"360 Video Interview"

Documentary filmmakers and TV news crews for decades have used the two-camera interview to capture the stories of the people that they're interviewing. It's a very efficient way to get these stories on tape, and it also allows them to edit later for clarity and for the purpose of the story. But what if you break away from the framework of those two cameras and use a camera that captures everything, captures 360 degrees?
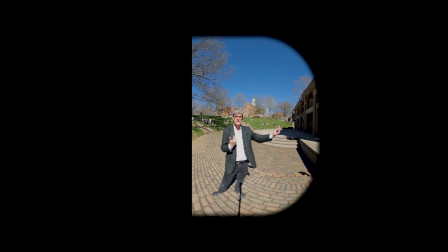When we do that, all of a sudden you can see the cameras behind us.
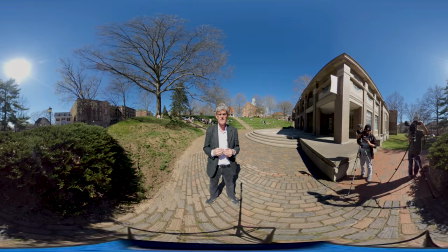You can see Scripps Hall. You can see everything. And the environment becomes another character in the story that you're telling. In this video, we're going to explore various ways to do interviews in 360 video and hopefully give you some ideas on how you can apply it to your filmmaking.
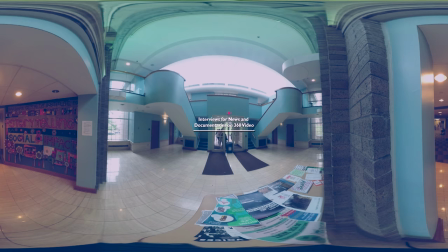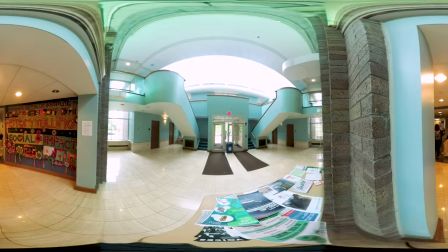So we are here with Anthony Zaccola, project manager at the Grid Lab here at Ohio University, and we're talking more about 360 interviews. So Anthony, first tell us what happens with the VR Grid program here at Ohio. Well, so the Game Research and Immersive Design Lab, the Grid Lab, you know, we work a lot with the classes and practicums and students from all different media backgrounds where they're making different types of projects that involve 360 video, audio, VR, and virtual reality and augmented reality. Excellent, excellent. And for this project, we're talking about interviewing in 360 video.
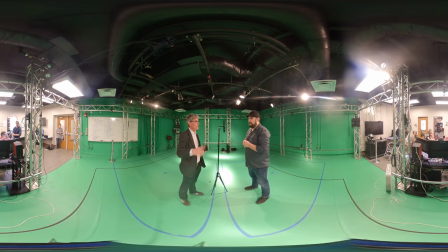And this first camera angle that we have, it's off to the side. What are the advantages that we have when we do that for 360 video? I think one of the strongest components to being able to do that is making someone feel like they're naturally part of the conversation,
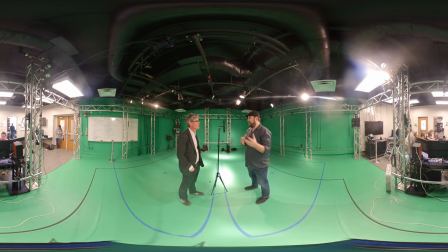as opposed to sort of having to look back and forth between the interviewer and the interviewee. You know, so it feels more natural. You're going to get a sense of, like, again, being a part of the conversation and maybe even, you know, pick up a thing or two from the interview more so than you would if you were just,
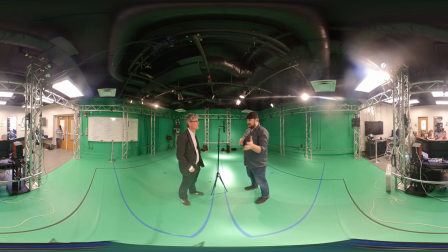like I said, kind of bouncing back and forth between question and answer. Right. And that can happen if you set up the camera in a way that seems intuitively correct based on the way we've
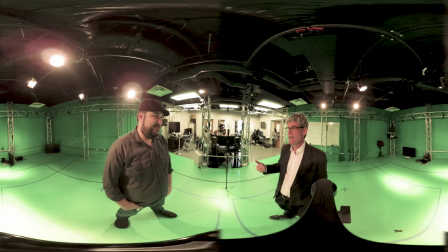always done these kind of interviews by putting the camera in between the interviewer and the subject. That's right. And that's what this angle is now. Right. So you sort of described it, but what happens when that goes back and forth? Right, and I think, you know, I think it comes down to somebody having to look back and forth between the two and,
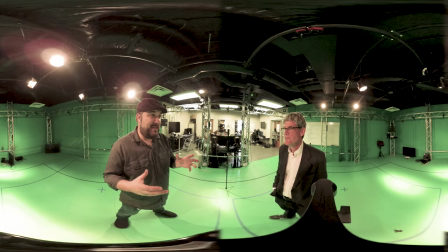you know, sort of watching that tennis match or that ping pong match where they're just trying to take in all that information. So, you know, from the question and back to the answer, and, you know, it's not going to feel as natural. It's not going to feel like you're actually part of that conversation or, you know, You may not pick up as much of the information that you probably would have because you're more or less
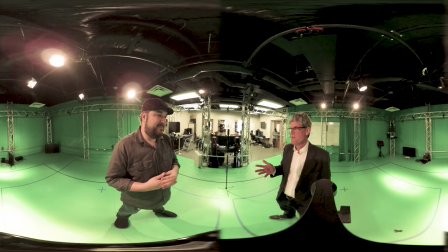concentrating on trying to get it all in as opposed to just it being feeling natural. Absolutely. And we were talking just a second ago about editing because we don't have the two cameras, so it's going to be a continuous state.
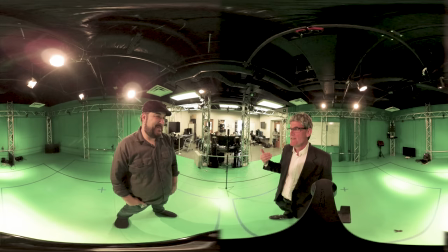We're not going to take out the stutters that I've had just a few minutes ago. That's right. That's right. Do you think that makes it feel more natural, too, in this environment of being here? Because, well, I think people are imperfect, right? You know, especially, you know, you're going to have mess ups and mishaps that, you know, again, that's what happens in real life.
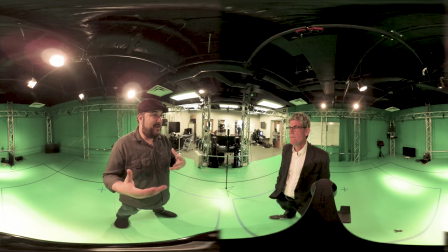Whereas, you know, if you're talking about kind of a two camera setup, you know, they can cut it down to whatever they need it to be and make it look and feel a certain way.
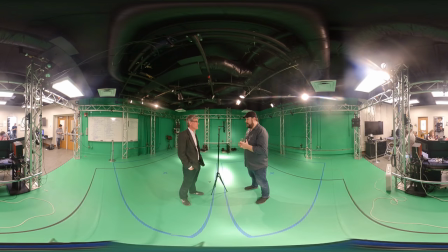And, you know, to me, that feels more natural. So I would hope most other people too. I thank you for your time. we're going to look at some other interview aspects and ways to do it and continue doing work here. Great thanks for talking with me appreciate it. My name is Zultin Arbuko and I'm a graduate student at Ohio University. I'm taking 360 degree video production as my elective course
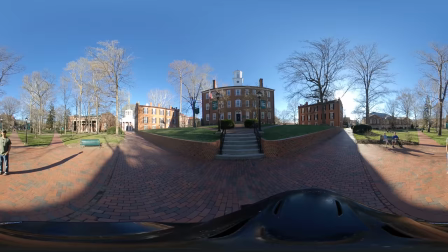with the aim that I'll be able to teach this course later when I get back to my country Indonesia.
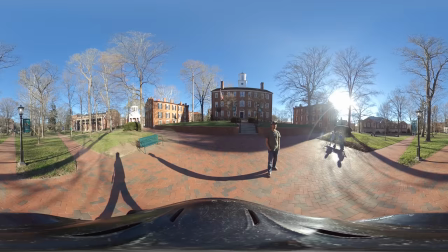A sense of presence is a strength of 360 video, and it is important when introducing a subject.
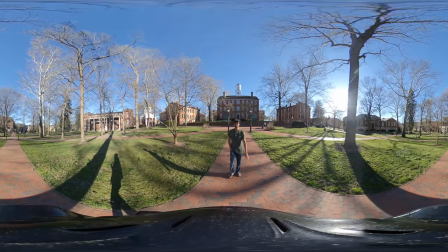This is College Green, the centerpiece of Ohio University and ranked as one of the most beautiful campuses in the country.
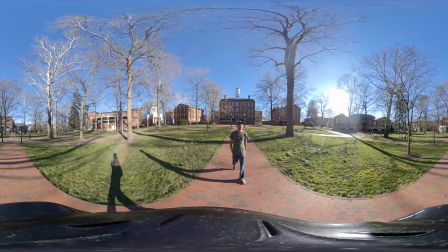I can take you on a virtual tour and walk you around our location.
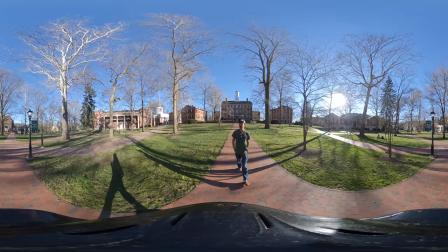Ahead of me, the 360 camera is mounted on a helmet worn by the videographer.
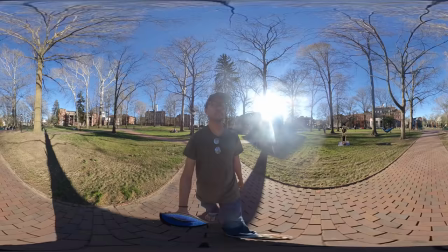Another practice in a 360 video shot is when the subject carries the camera using a selfie stick.
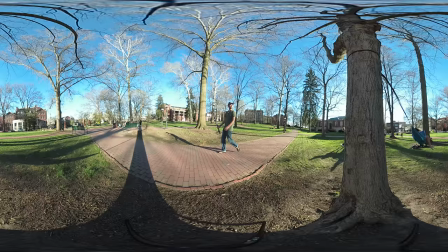This way, the subject is closer to the viewer. This is also a lot easier to shot logistically.
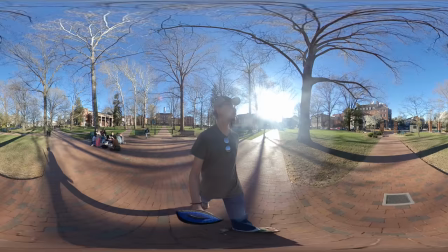Though, this type of moving shot either using a selfie stick or a helmet must be handled with care to avoid motion sickness,
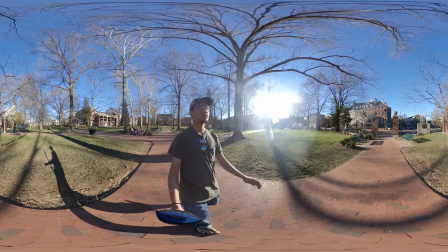especially if your camera does not have a stabilizer. Otherwise, keep your scenes short. We've talked about how the environment is a character in 360 video. It is so important to the experience. But what if we have a situation where we don't have access to the environment for our story? Perhaps it's been destroyed and doesn't exist anymore. Or it's a restricted area and we don't have permission to be there. Or even more interestingly, what if it doesn't even exist yet? How do we record a video with an interview that shows this?
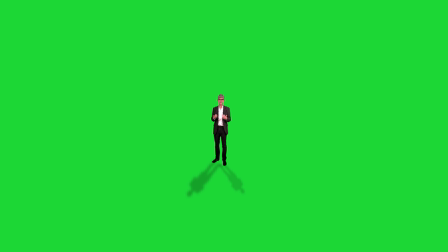The first thing we could do is do the interview on a green screen. It's the same technology your local TV station uses to present the weather report. And then we substitute the green background for an environment that we create.
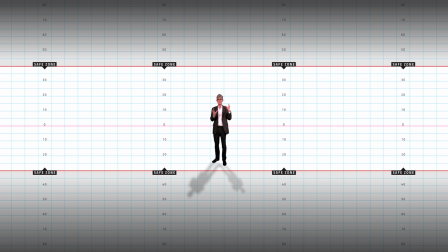First, we create a 360 grid. That allows us to map points on the spherical realm so that we can present the visuals.
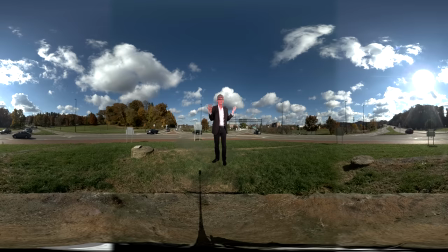Then we can add almost anything. We could add photos, we could add video,
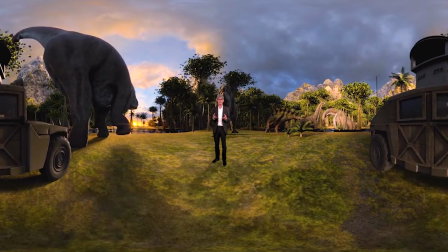or even more interestingly, we could add 3D assets that we create digitally.
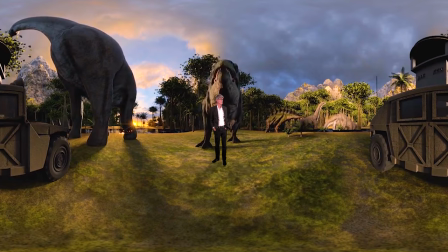With all of this, we're just experimenting with these techniques. It's new to us, it's new to everybody, and there are no fixed ways to do it properly, and we're still exploring as we hope you are. We still need to get better at making people more comfortable with a 360 camera in an interview. We also need to be looking and aware that technology is changing so fast, sometimes month to month, that a new development would change the way that we do interviews and make it easier both for us to tell the story and for the subject to be comfortable in that situation. But we do believe that immersive media is going to have a really important impact on storytelling and we're eager to see what the future brings for that. We hope this was helpful for you as it was for us and more importantly that sparks new ideas for you as you experiment with 360 video. For now I'm gonna go look around.